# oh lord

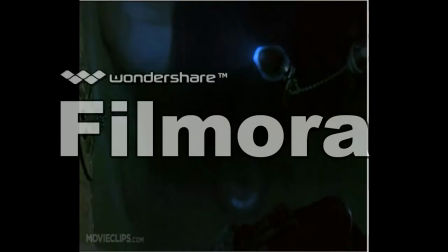0s
For our mise en scène project, we did the opening scene of Saw 1. The scene begins with a key floating through dim water. The key has a light attached to it, giving a sense of hope in the dark water. It then cuts to a close-up of a man's face.
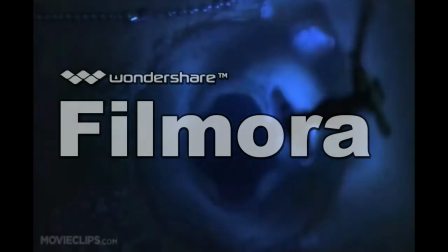16s
He awakens in the water and begins to panic, sending the proverbial piece of hope down in the drain.
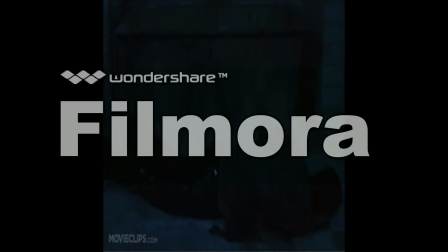22s
As Adam flops out of the tub, we can see very little. However, we can see just enough to see the dirt and the grime coating the walls and floor. This gives off a very depressing vibe and sort of represents the proverb, left in the dark. We don't know what's happening, and neither does Adam.
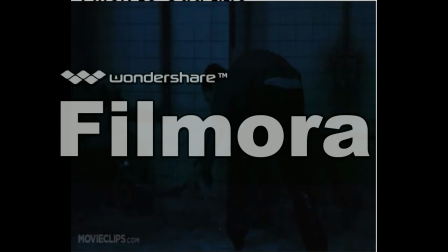40s
Adam is then shown to be chained to a set of pipes, further strengthening the idea of hopelessness. We can hear an off-screen voice, very calm in comparison to Adam's super panicked tone. This makes the audience think that the disembodied man is most likely the mastermind behind his constraint.
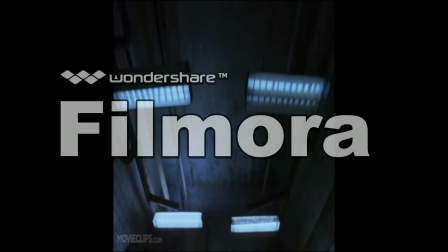58s
The lights turn on, one by one, jarring the audience and giving the sense that he was just thrown into this room.
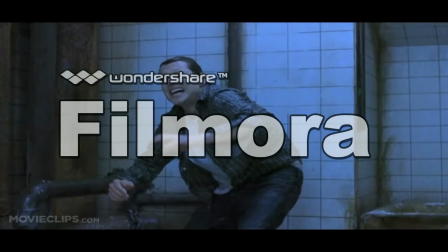65s
Adam is also very affected by the lights, connecting the audience with him.
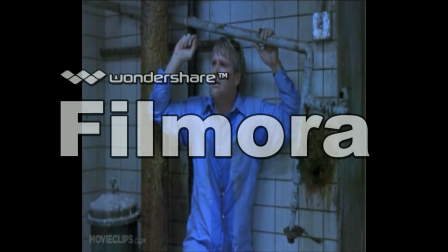70s
It then shows the other man in the room, and shows that he is in a similar situation to Adam. This plays with the audience's expectations, as we originally thought that the man dressed in blue, Lawrence, was a foe. However, we can now see that he is potentially a friend, or someone relatable to our protagonist.
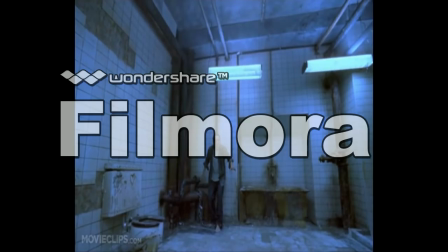88s
It then cuts to our expected point of view of Adam, his vision blurring at the start. It then cuts to the point of view of the protagonist, showing Lawrence.
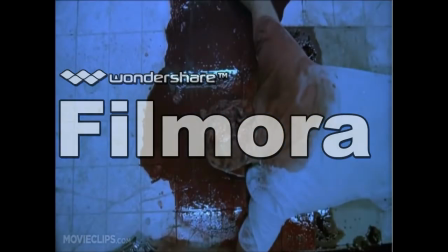98s
The camera pans to a man lying on the floor in a pool of his own blood, which further reinforces the idea of hopelessness.
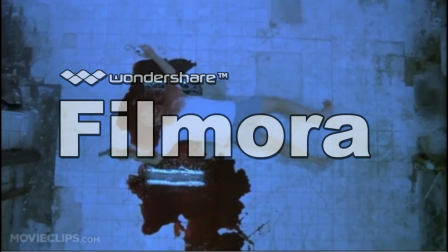105s
The dead man almost represents the ideas of our protagonists and the audience, as we think they are going to die there. There is a non-diegetic scream as the body is shown, which jars and scares the audience, further putting us into the shoes of the protagonists, as that is what they'd be thinking if they saw a dead body.
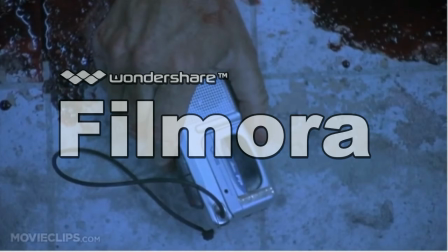125s
The camera then gives a close-up on the items in the hands of the dead man, a tape recorder and a revolver.
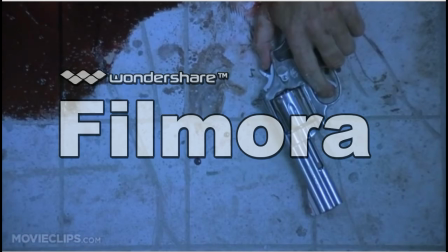131s
This makes the audience think that these items are important through a literary and cinematic element known as Chekhov's gun, which states that anything that is shown will have a purpose.
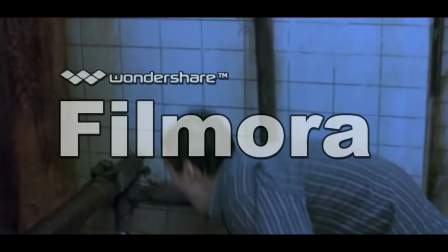143s
The scene ends with the protagonist screaming and jingling their chains, which further reinforces the ideas of hopelessness and pure terror.